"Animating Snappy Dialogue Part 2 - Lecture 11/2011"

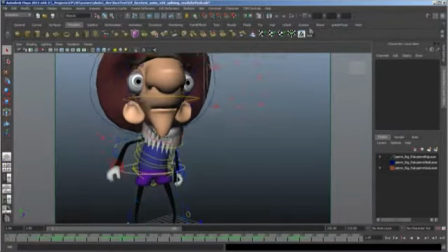1489s
And you need your open mouth shape way before the breath actually starts happening.
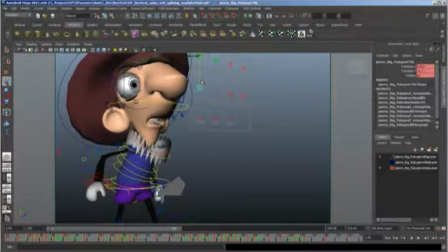1494s
So actually, let's just get his mouth open, and I'm not sure why he's going.
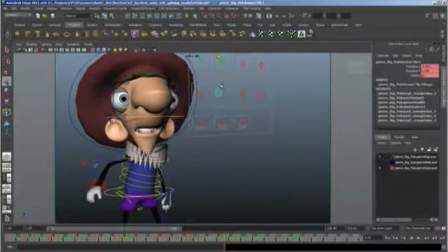1503s
he's going happy, but probably it's because it's a leftover artifact from the
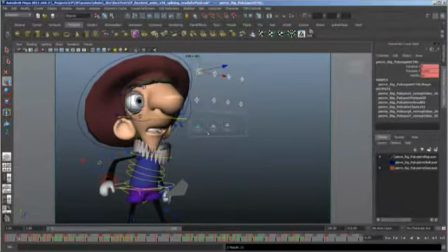1514s
moment when I went from step to spline. I'm just going to grab all these facial controls and key them on both of these frames.
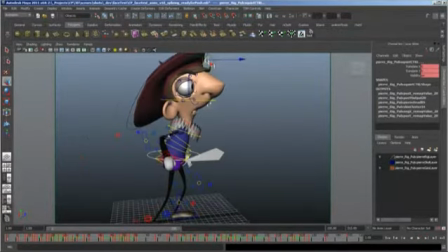1525s
Okay, so the mouth looks good now. It's starting open, but this lean forward going in, just not working for me.
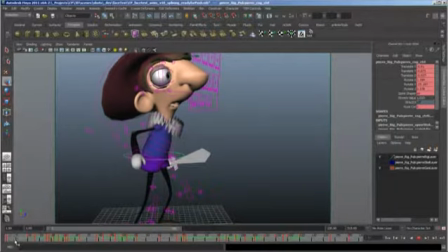1533s
So let me fix this. Okay, so we're getting kind of a counter pose, which is what I want. I want the chest to change pose.
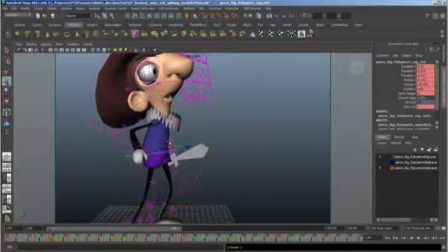1553s
All right. But I also want him to raise up.
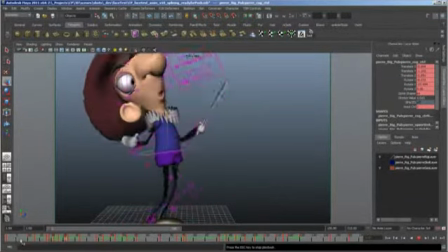1568s
Here we go. Okay, and probably his head is not going to be so FK,
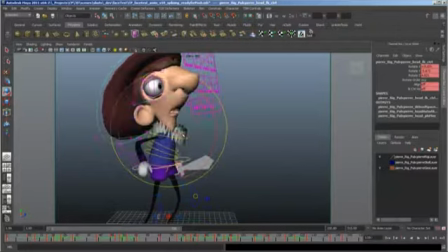1577s
and by so FK I mean it's probably not going to be tilting as much as his, it's probably not going to be such a slave to that body movement. And so I do this a lot. I just hit period and comma just to check my poses back and forth, back and forth.
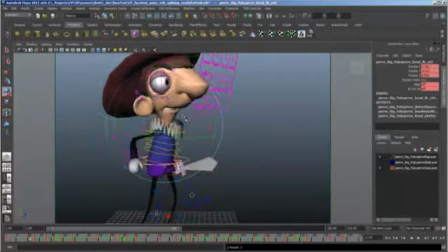1596s
And I kind of want to make sure that my poses are almost the same, so that whatever I get kind of feels a little bit more like a moving hold. Okay, that looks good. Let's watch that. There we go. Okay, so the note was left hand pop, but of course what we had to do first was we had to figure out what this breath was going to look like before we could decide what to do with the hand.
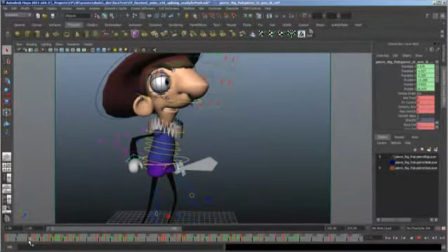All right. Okay. My instinct right here is actually to
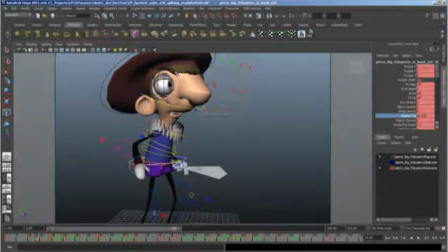1650s
make this a little bit less of a fist.
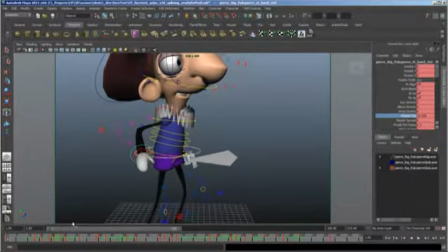1654s
Delete that key, drag that one backward and set key, just so that there's only a little bit of movement on those fingers. My instinct here is to just make this arm just a little bit lower and just to be a little bit just nicer with his silhouette.
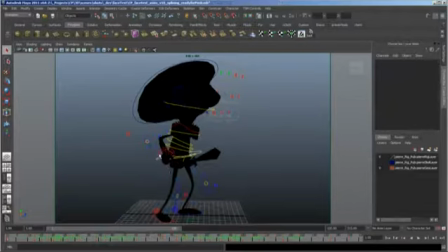1669s
If we watch this animation like this without any color, you'll notice that I try really hard to really keep the silhouette super dynamic.
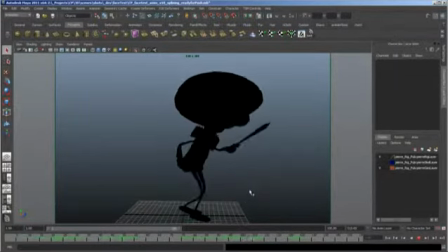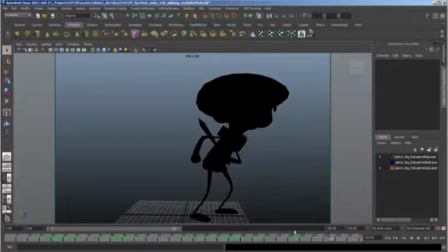1689s
So there's really no place where it's super stacked up. Even if I do lose a little bit of the
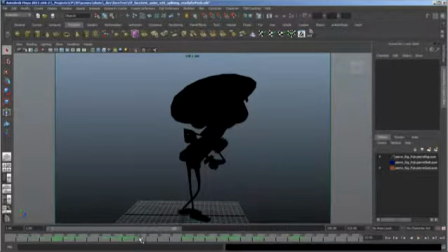1698s
the limbs in foreshortening or hidden behind some geometry, I definitely try to keep everything pretty strong. So we have a nice curve through here, juxtaposed against the straight of that planted leg.
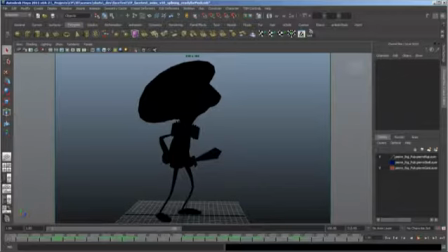1710s
So I was paying very close attention to the silhouette when I animated this,
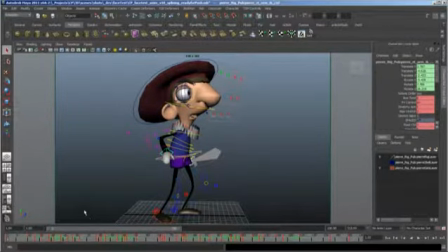1718s
and I think I just want to go a little bit by the book and just kind of make this arm work with the pose a little bit more, and be happy. Just be happier. Okay. All right.